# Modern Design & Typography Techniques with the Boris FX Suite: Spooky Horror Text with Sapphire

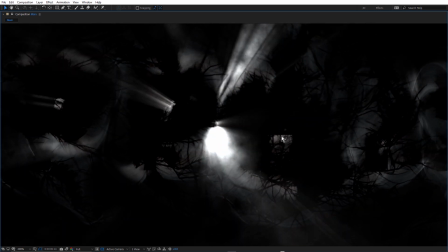997s
There's a few hard lines in there which probably aren't needed. Obviously, it's very difficult to read.
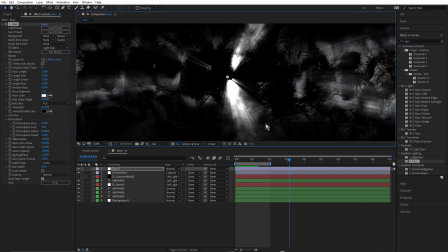1006s
Let's have a look and see if we can make this a little easier to read.
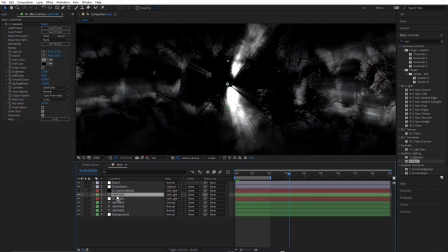1013s
What I'll probably do is, I don't know, let's try Ultra Zap first. So we'll grab one of these layers with Ultra Zap. This one here, just duplicate this.
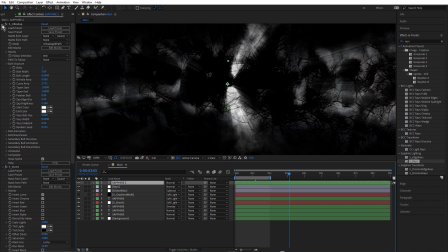1030s
Put this right on top. Oh, wow, it's really branchy. So I'll switch off invert.
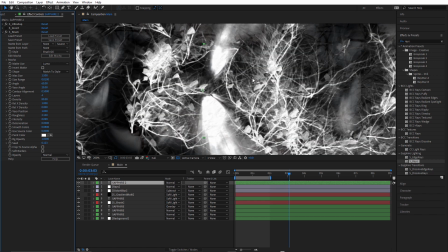1040s
Oh, wow, look at that. It's amazing. Now this is me freestyling.
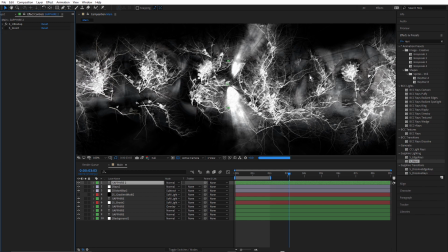1045s
I haven't done any preparation for this. So get rid of brush.
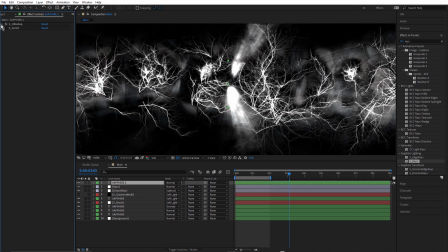1054s
And we're going to have to adjust these settings. So bolt branchiness, I'll just turn branches only off. Turn off the branch length animation.
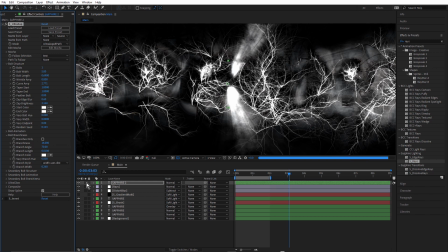1072s
Might be good just to solo this.
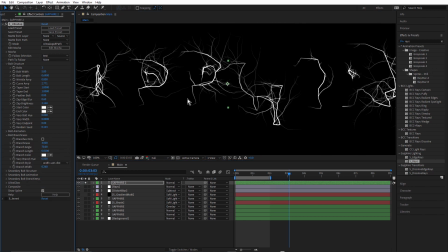1078s
And right click on branchiness and reset that. Okay, bring that back.
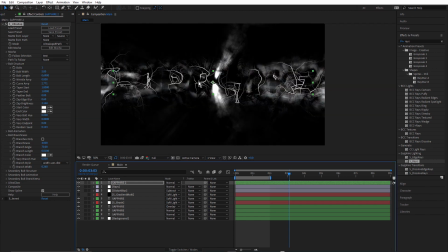1086s
Wow, look at that.
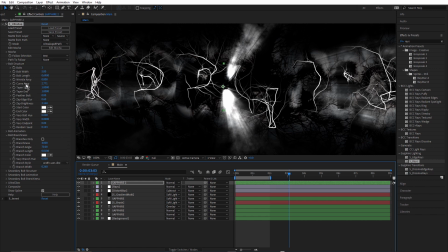1088s
Okay, so curve amp is quite high and that's pushing that bolt away from the text. So we bring this down, we make that 1.
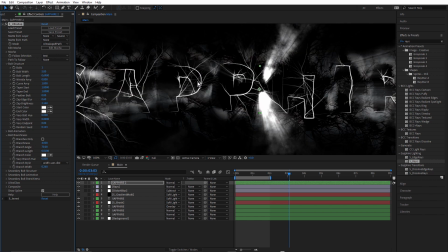1103s
We're just trying to introduce or reintroduce a little bit of the text outline to make that a little more readable. Let's bring the curve amp right down. If you put 0 in, it'll bring it down to 0.001.
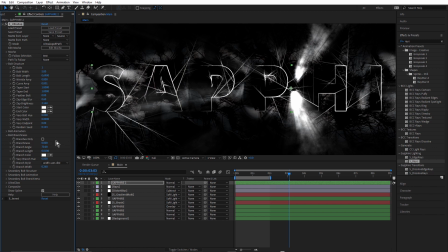1122s
That's quite interesting, but I don't think I need any branchiness. Let's make that 0. Okay, so that will help. It's obviously standing out way too much. Let's bring that below rays.
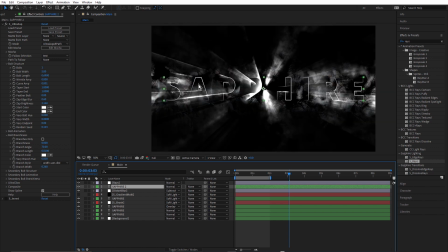1139s
The rays are really going to react to that white text, and we don't want to get this looking too cliched.
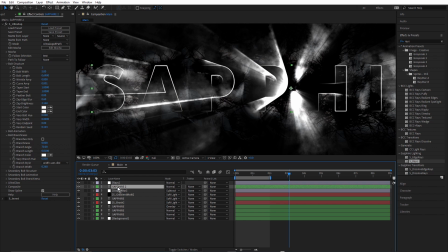1149s
You might like that look, but it's a little too much for me. Let's see. Bring that back up above rays.
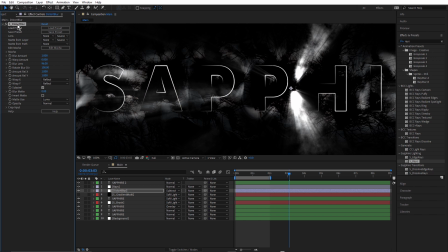1159s
What if we grab the distort blur, copy that, select the text again, paste.
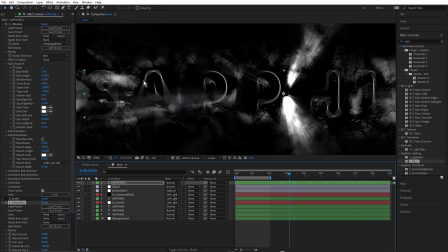1173s
Probably going to be, oh no, it's not bad. We are starting to make that feel a little more like it's supposed to be there and a little bit easier to read.
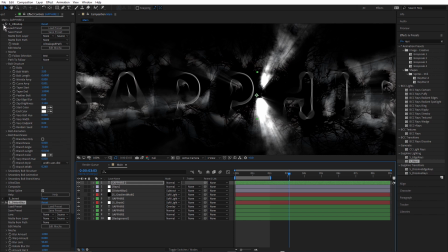1184s
Let's see. Twirl up Ultra Zap. Reset that.
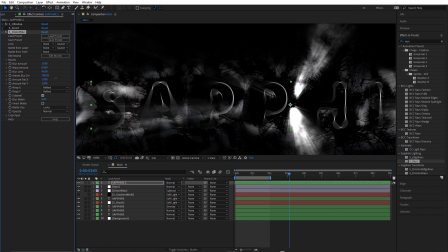1197s
And this is what experimenting is all about. Let's bring that right up rather than making it 0.
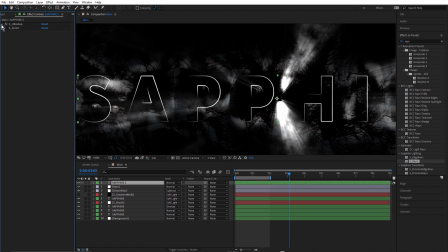1210s
No, I don't think that's going to work, so let's delete that one. In Ultra Zap, let's make the bolt width less, make that 2. It's a little more subtle. And how about, let's see, Ultra Glow. Maybe we can introduce a little bit of glow into this. The glow brightness is at 0.
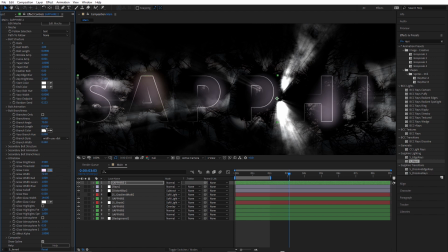1232s
Don't like the pink, I'm going to make that white. Okay. Glow also has an atmosphere. What if we introduce a little bit of the same atmosphere in there?